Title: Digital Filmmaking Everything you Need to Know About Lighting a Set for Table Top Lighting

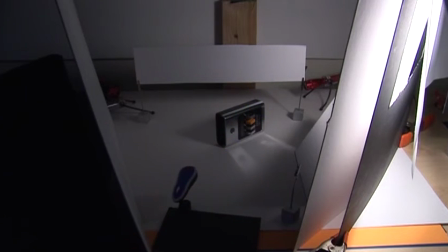There goes the blue glow stick that we're using to make a line across the silver face,
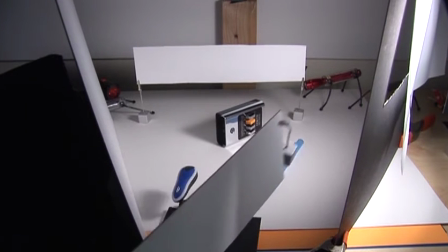the large flag that was used to block the light from the front of the frame, and also the black card that was used to make a line across the silver face.
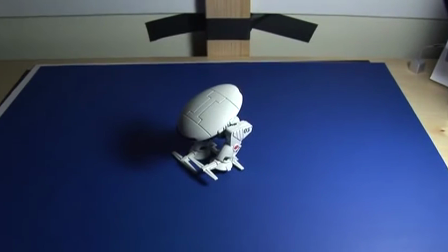And that's pretty much it. Now let's go ahead and move on to the next project. In this particular project, we're going to use a colored background, which is this blue cardstock.
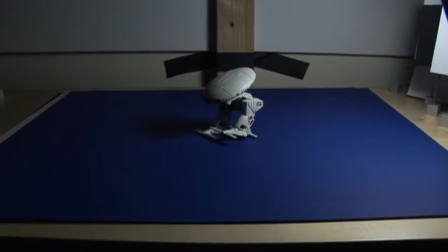However, we found out that we don't like the angle that we were at before. It was too much of a high angle and we didn't see the front of the robot.
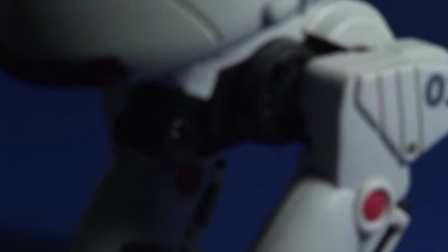So we went to a lower angle, and we're zooming in right there to get a focus. We found out that the camera's too close to the object.
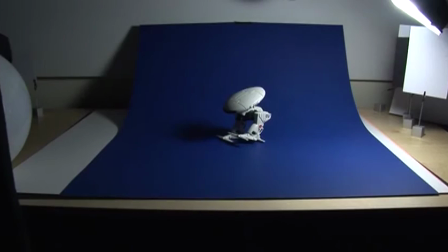So we're going to pull the camera back and get a focus, and then pull the blue cardstock up behind the robot so it'll work like a seamless background.
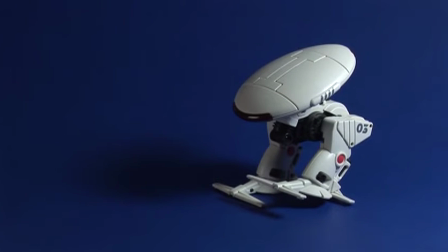Next, we're going to bring in a fill light on the left-hand side of the frame to fill in the front of the robot.
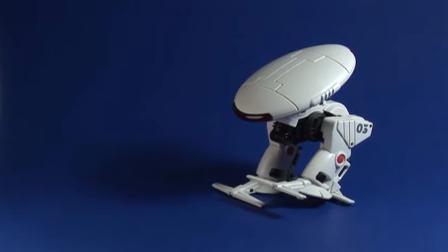It's just a $6 globe light that we bought from the store and put in a bulb into it, and then we covered it up with some Duvetine so that it doesn't reflect back into the camera.
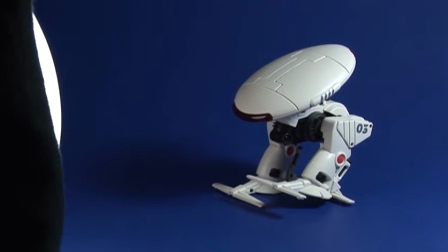You can see it coming in right there, and then we're going to pull the camera back here in just a second and actually show you exactly what it looks like.
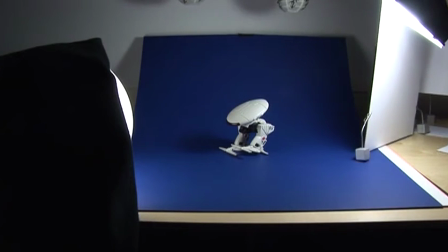Now we're bringing in a piece of cardstock on the right hand side of the frame to block some of the key light off the background.
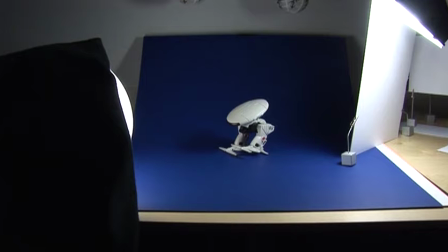This is very important in most of these tabletop endeavors because the object is usually so close to the background.
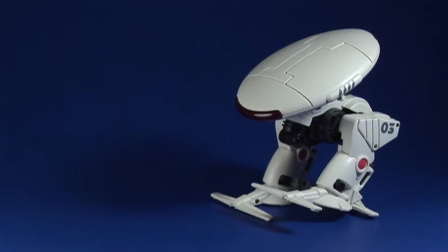Let's see it up close and see what happens. We're going to take away the cardstock right here. Now the background is getting the same amount of exposure as the robot, so it doesn't feel right. But if we bring in the card, it acts like a big flag and it flags the light off the background. It separates the robot from the background. Just because the robot and the background are two different colors doesn't mean they're properly isolated from each other.
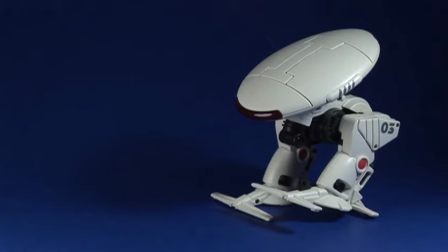You have to give the background a different exposure, either higher or lower, so that it properly isolates from the foreground object.
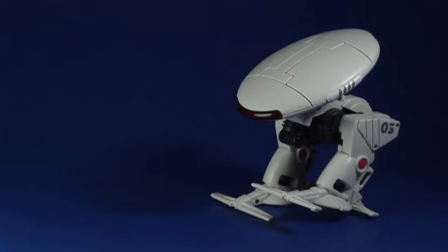Now let's see if we can sculpt the key a little bit and take some light off the robot's legs and leave it more on its head.
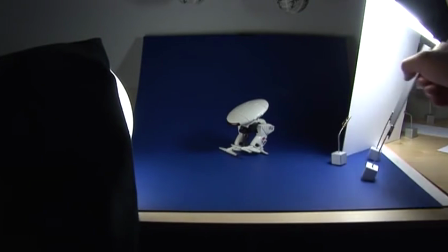And there it is. Let's see how we did that. We used a piece of cardstock mounted on those two metal feet, and we're going to swing it in and out so you can see exactly what it's doing.
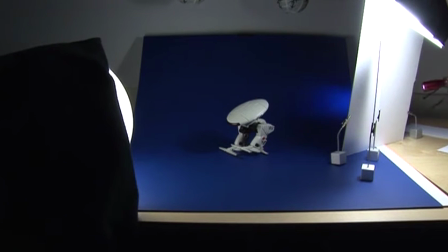We're using it to shield the bottom part of the key off the robot. Next, we thought it'd be kind of neat if we can get a rim light on the back of the robot's legs instead.
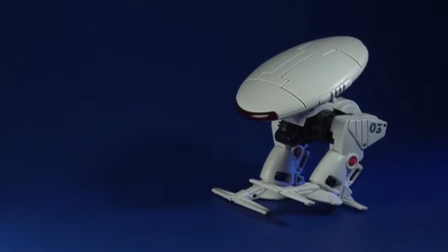And there it is on the close-up. You can see how it's illuminating that normally dark part of its leg.
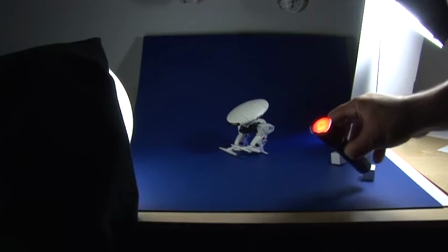Next, we wanted to add a red light on the front of the robot.
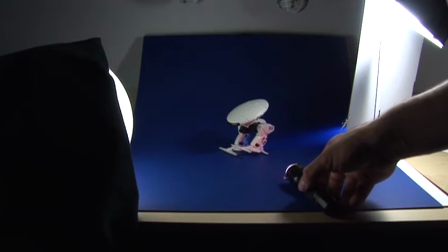So we used a xenon flashlight with a red gel on it, and we illuminated the right side of the robot and separated it from the other side.
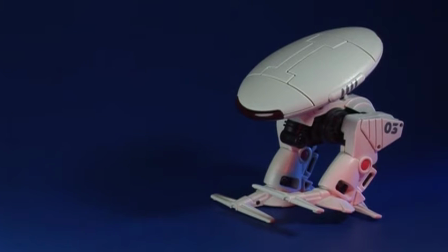You could add other LED lights around it, actual prop lights in the frame or practicals, to create the motivation for that light if you wanted to.
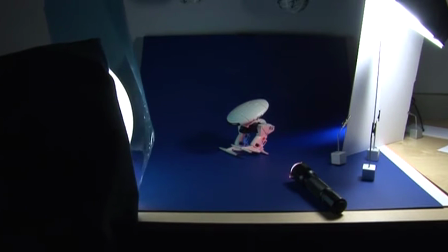Next thing we wanted to do is to color the fill light a little bit so that it's not just pure white.
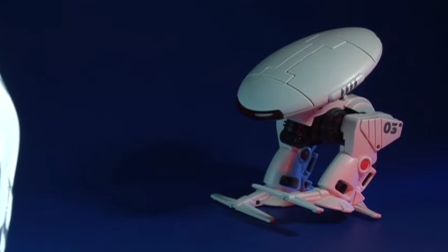And we're adding a little bit of a greenish blue tinted gel so that it doesn't feel like the fill light is the exact same hue as the key light.
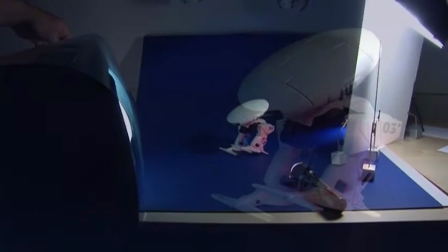We wanted to separate them, make them feel like two whole different entities. Now we're going to add a background light.
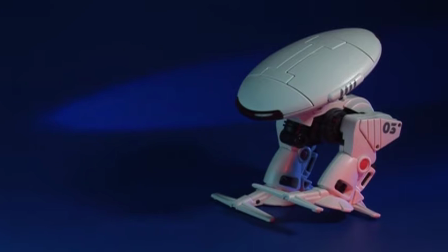It's the same flashlight we were using the last time to add as a rim light on the last object. It has a very definite pattern, and so we're using it to actually shape the background. So first we flag the light off the background from the key light, then we reverse the direction of the key light for the background light.
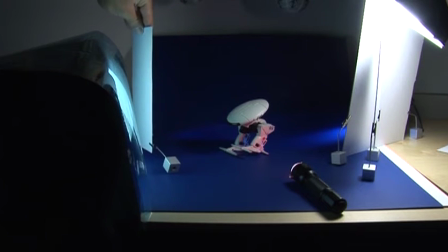This creates a much more interesting frame. Now we're adding a little flag on the left hand side, primarily to flag the light coming from the fill light off the background.
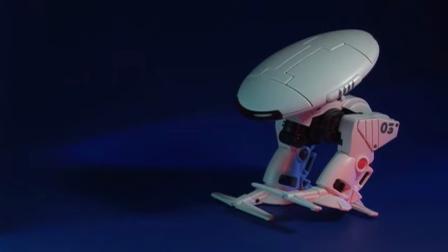So we don't want any light spilling from the fill light onto the background. We want the background to be even more high contrast and to be only lit by the background light itself, which is that new spot that we introduced.
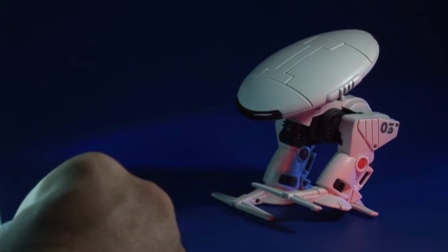Now we're adding a miniature flag on the left hand side. Once again, this is being used to flag some of that fill light off the legs of the robot.
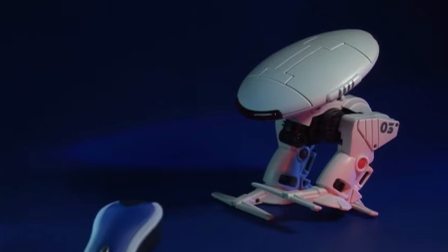There's really no particular reason why we're doing it, it's just a creative reason, we just thought it would look better. Now we're adding a small LED on the bottom left hand side of the frame to try to make a gradient on the head of the robot, right there.
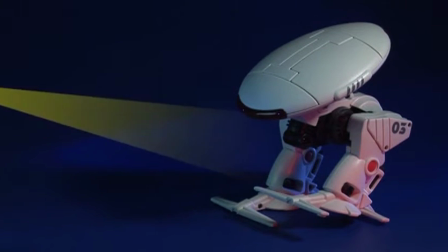Next, we're going to try to add another rim light on the left hand side to also highlight the robot's left leg.
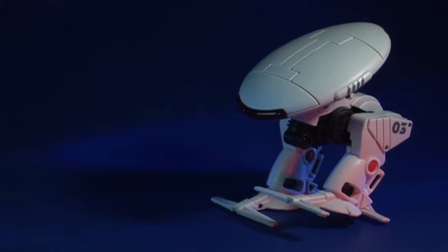It seems like it's kind of counterintuitive. Why would we flag some of the fill light off and then add another rim light to do exactly what the fill light was doing? Because it's a whole different direction. It's creating a line of highlight along the entire leg that's a lot more interesting than what the fill light was doing. It's also creating another highlight on the head of the robot that makes it look like he has eyes now. Okay, so that does it for this object.
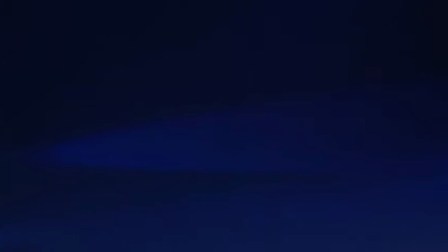Let's see what would happen if we take this object right out of the frame as it is and dropped in a metallic one instead, like this camera right here.
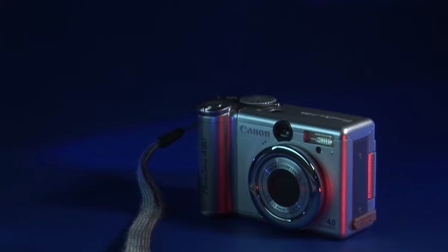Notice that the magnesium coating on that camera makes it so that it's not reflecting light in a very specular manner, like the remote control did because it was mostly chrome.
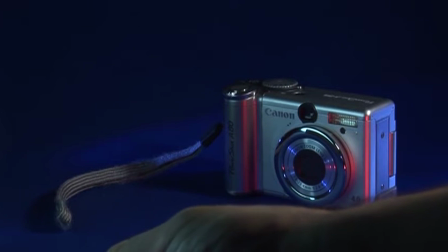The only reflective surface on that camera is that chrome ring on the front.